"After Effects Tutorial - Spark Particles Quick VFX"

Hey guys, and welcome to another very exciting quick VFX tutorial. Man, I've really got to fix that line. Welcome to another very exciting quick VFX tutorial where I will show you how to create awesome visual effects without boring you for a full 30 minutes. A lot of people have asked me how to create sparks in Adobe After Effects, and fortunately that is really easy using the inbuilt particle world effect. I have already created a full tutorial on how to use particle world, and you can check it out by clicking on this link up here near the sparks. In this video, I'm going to show you how easy it is to use particle world to create some really cool looking sparks. This is going to be a low intermediate tutorial, and I will assume that you are fairly comfortable using Adobe After Effects, that you've played around with particles before and maybe even a little bit with expressions, but don't worry too much, you'll be fine. I think before something catches on fire, let's jump right into the tutorial.
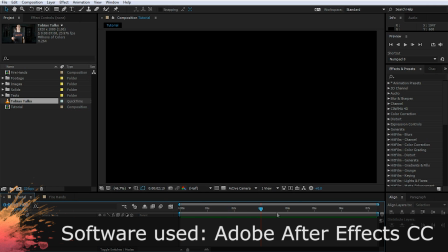[1:09]
Here we are in Adobe After Effects, and as always, I am going to start out with an empty composition.
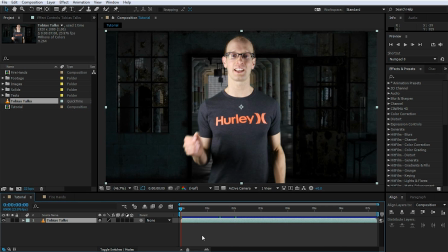[1:15]
I have a very short clip from the intro here, and as always, if you do want to follow along with this tutorial, you will find a link to this video down in the description of the video.
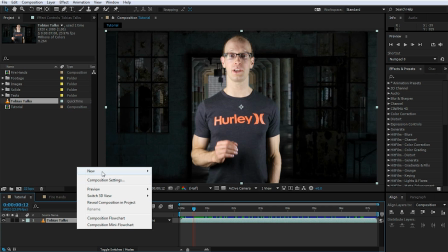[1:23]
Now let's add some sparks into the shot. First, let's create a new solid. I'm going to call this one Sparks and hit OK.
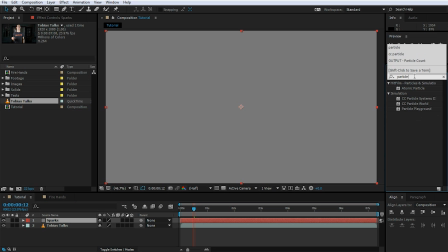[1:31]
Search for and apply the CC Particle World effect to the Sparks layer.
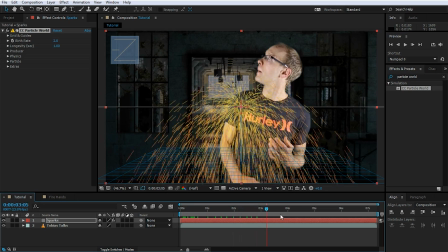[1:35]
If you scrub through the composition, you can see the default Particle World effect right in the center of your composition.
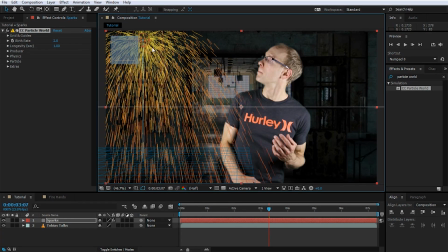[1:40]
I am going to drag the producer up into the top left-hand side of the shot, and then let's go over into the effect settings and start setting up the sparks. I am going to change the particle type over to Faded Sphere, because this looks a lot closer to what sparks should actually look like.
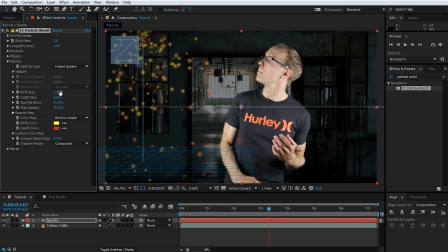[1:55]
And I'm going to change the size. I'm going to change the birth size to 0.1. And let's change the death size to maybe 0.075. I do want the sparks to slowly get smaller and fade out as they fall. To make the particles fade out a little bit more gently, I am going to open up the Opacity Map.
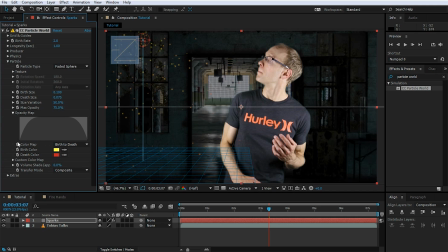[2:13]
The Opacity Map is a simple curve that defines at which point during its lifespan the particles are visible. Now, the end of this curve is a little bit steep, so I do want to go in here and repaint the second half of the curve to slope off a little bit more gently.
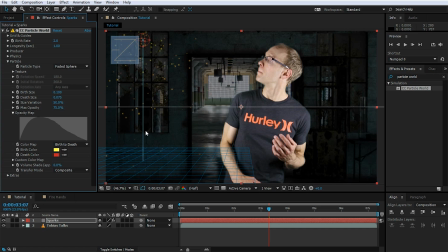[2:27]
This will make the sparks fade out a little bit more gently towards the end of their life. If you've ever watched real sparks, you'll notice that usually when they appear, they're really, really bright.
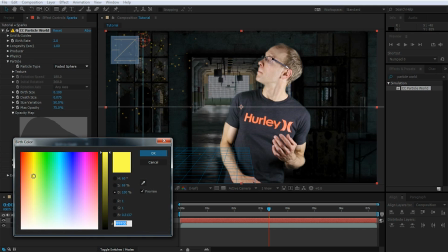[2:36]
They're almost white, and so I'm going to change the birth color. I'm still happy with the yellow, but I'm going to push it to almost white. I don't want pure white. I want to leave it a little bit off just because it looks a little bit more natural. I'm also going to change the death color a little bit.
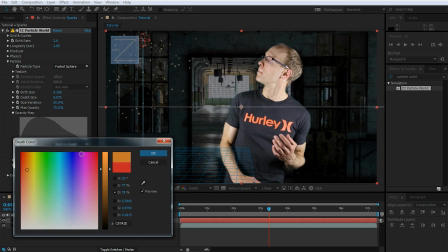[2:49]
I'm going to drag it a little bit more into the orange. I think it looks a little bit more natural, but obviously it's up to you and how you want your sparks to look.
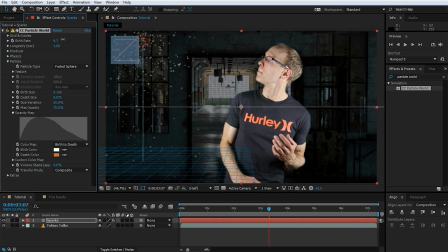[2:56]
Let's for the moment jack up the birth rate so we can see a few more of the sparks and kind of get a better feel for what they might look like. I think this is actually not too bad. One thing I want to do, because I want the sparks to be nice and visible, I am going to push up the max opacity to 100%.
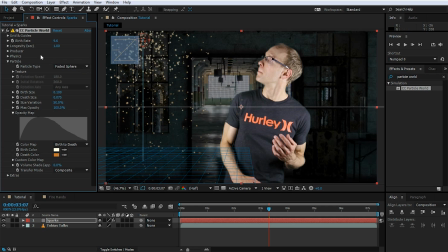[3:11]
Finally, I think the sparks are living a little bit too long, so let's reduce the longevity to maybe 0.6.
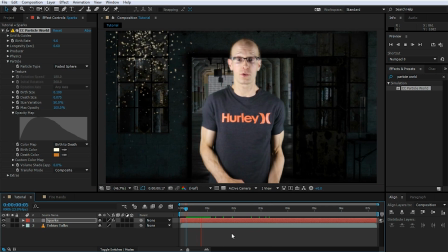[3:18]
Let's rewind a little bit and play this back. The colors don't quite look right to me.
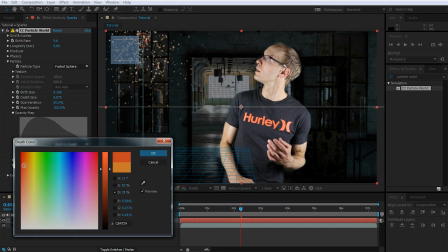[3:23]
I think I will change the depth color back more towards red. I think it'll just make the sparks look a little bit more natural.
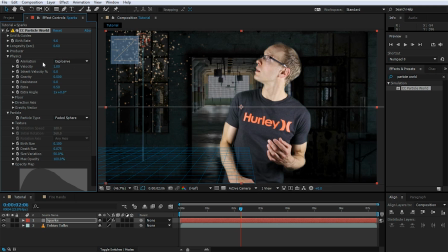[3:29]
The other thing I'm going to do is I'm going to go over into the physics tab and change the animation from explosive to viscose. Let's rewind our composition and play it back. Cool, that actually looks pretty good to start off. Now let's add some intensity to the sparks.
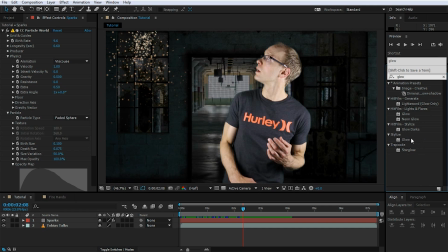[3:47]
Go and search for the glow effect and then apply it to the sparks layer. Bam!
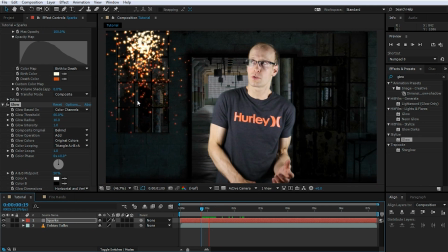[3:53]
And suddenly our sparks look like they're burning, like they're actually hot.
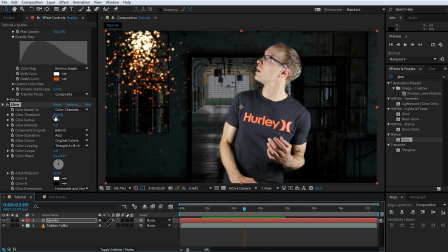[3:57]
What I am going to do though is I am going to push up the glow threshold a little bit because I think I only want the very bright sparks to glow. I think once they're red, I do want them to burn out a little bit.